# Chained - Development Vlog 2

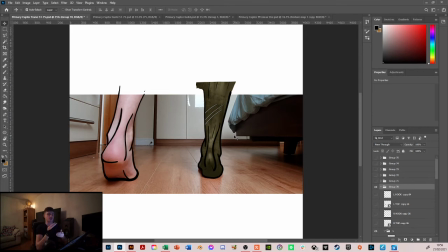24:45 And if it got a bit too warped, I just remap another layer and just make sure that it always looked high quality and essentially just mapped it for every single layer. And then obviously did that for both legs.
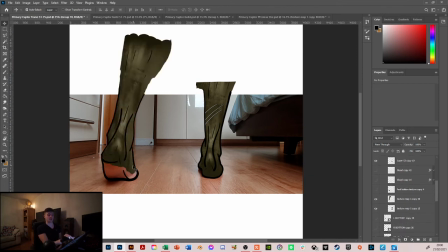25:00 And then as you can see, because of that, this leg essentially was the first frame that I took, and then started mapping around that. So you can see that the base of the foot doesn't have a texture map, and I did, obviously with the base of the foot being on a dirty ship deck, it was going to be a different texture. I wasn't just going to have the same one. I could use shading later on,
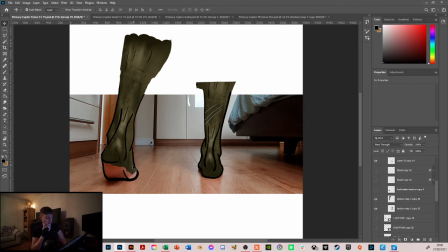25:20 but I thought I'd just have a different texture. That would make my life a bit easier. But also had a nice effect, because obviously the bottom of the feet is going to be dirty.
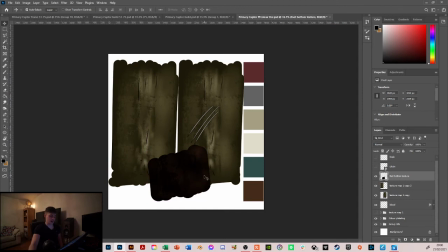25:27 So again, jumped into my other texture file and added this sort of dirty wooden brown colour to the base, so I could then jump into all my frames again and map
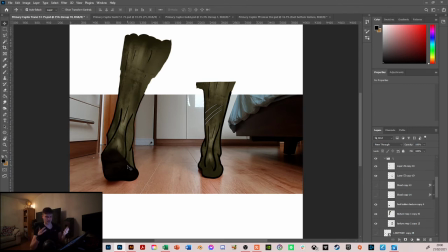25:42 this wooden layer to the base of my feet for every single shot where the base is shown. And then that worked for every single layer for both feet. Just keep reshaping, remapping. It doesn't need to be too close with that, because obviously it's very hard to see it and it's going to be even shaded anyway.
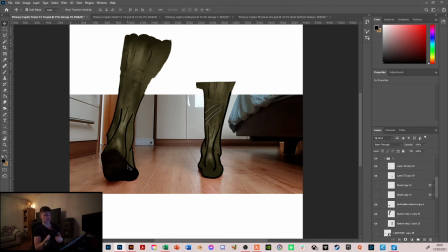25:59 But I thought I'd have it anyway because it adds a bit of texture.
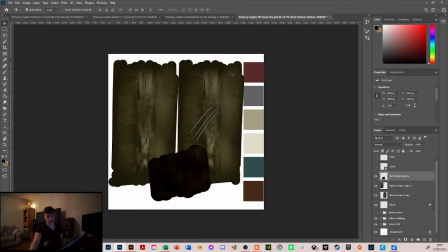26:04 And then what I was thinking was, these guys are obviously walking bare feet on a deck of a ship. They probably haven't had whatever for months, haven't had any cover on their feet for months. So there's probably going to be some sort of cutting and blood on the bottom of their feet. So I added this small textured blood file, or texture.
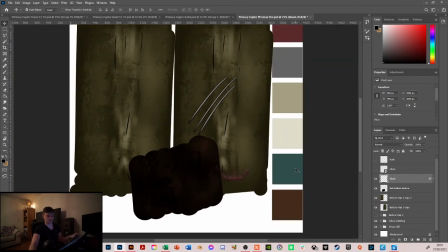26:22 Quite rough. It doesn't need to be too high detail because it's not.
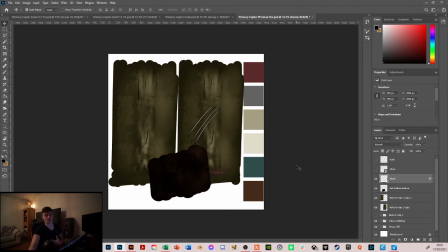26:26 It's going to be constantly moving and it's going to be shaded, but I just wanted to have that texture in there to add a bit more depth and a bit more detail.
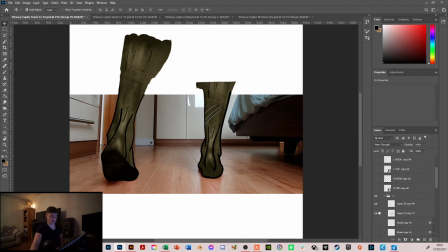26:33 So again, went through every single layer and added blood to both the heels, which again was just mapping that rounded shape with what would be the bottom of their heel.
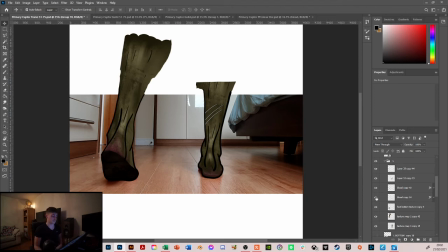26:49 I did that for every single frame for both legs. Again, quite a long process, but it turned out really, really well. So yeah, once I had done that, textured the legs, textured the blood, textured the base of the feet for every single frame in that first 8 seconds,
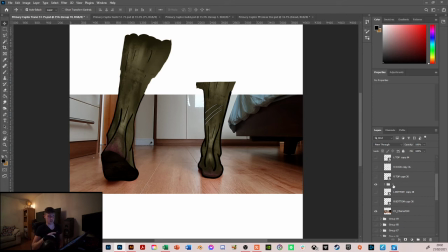27:05 I then went back into the same files. As you can see, I've broken it down into different, I've done frame 151 to 75 just so the files didn't get too big. But I went back in, and obviously there's going to be chains around the legs.
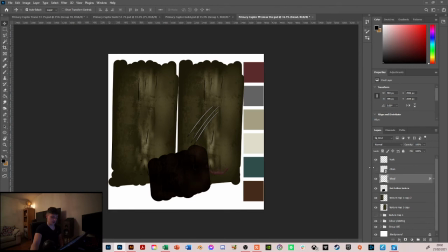27:20 So what I did was I made a hook, if I can hide those.
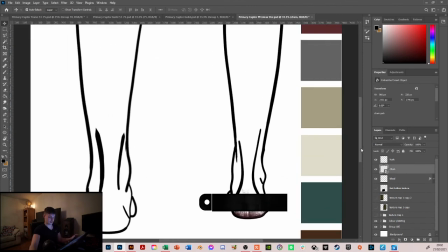27:27 So what I did was I made a small sort of metal textured
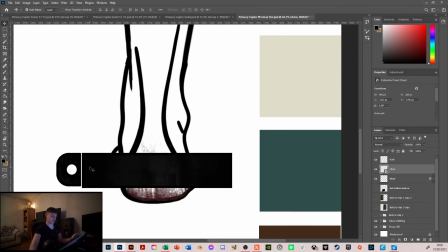27:34 rectangle with a small hook with the black lines around the outside,
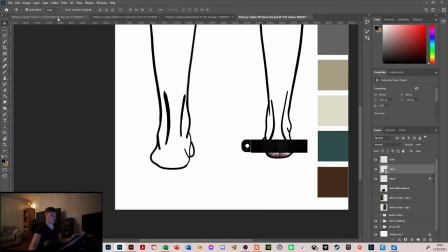27:37 and then I brought those into my files and shaped them
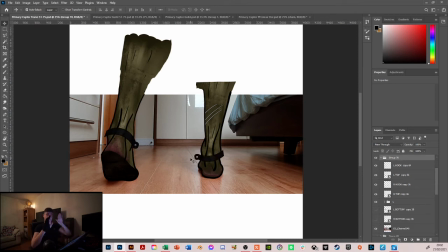27:44 around the ankles in the perspective. As it moved along, the perspective is obviously going to change. Just perspective worked and arched them for every single frame and just move between them, just sort of easy traditional animation.
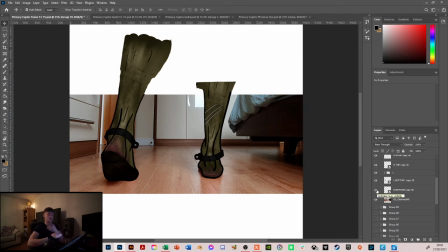27:58 And then put the reverse on the back side of the foot, so it always looked like it's looping around. Again, broke that down, just did that frame by frame for all the frames on both legs. And then once I had that done,
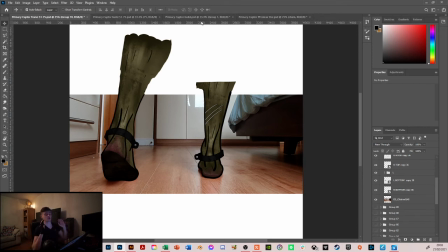28:16 I came back in, I exported all these files and just exported all the legs and got rid of all the layers to shorten my file sizes down,
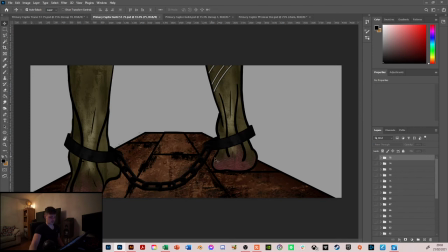28:24 and then jumped in to a different file, made a small floor and added the chains in between. So with the chains, what I essentially did was I took a point at which the legs were going to be roughly the same distance from the camera and made a small hook
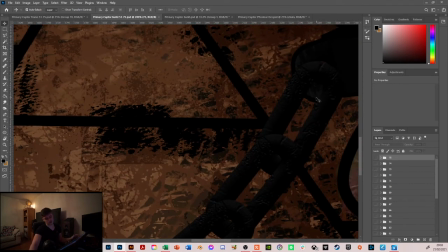28:44 shape, just textured
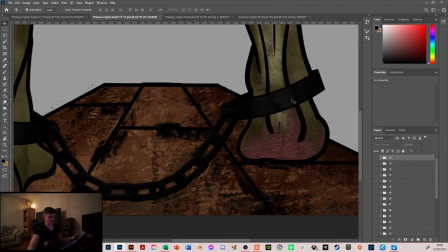28:47 and shaded as a chain loop essentially, and put that between my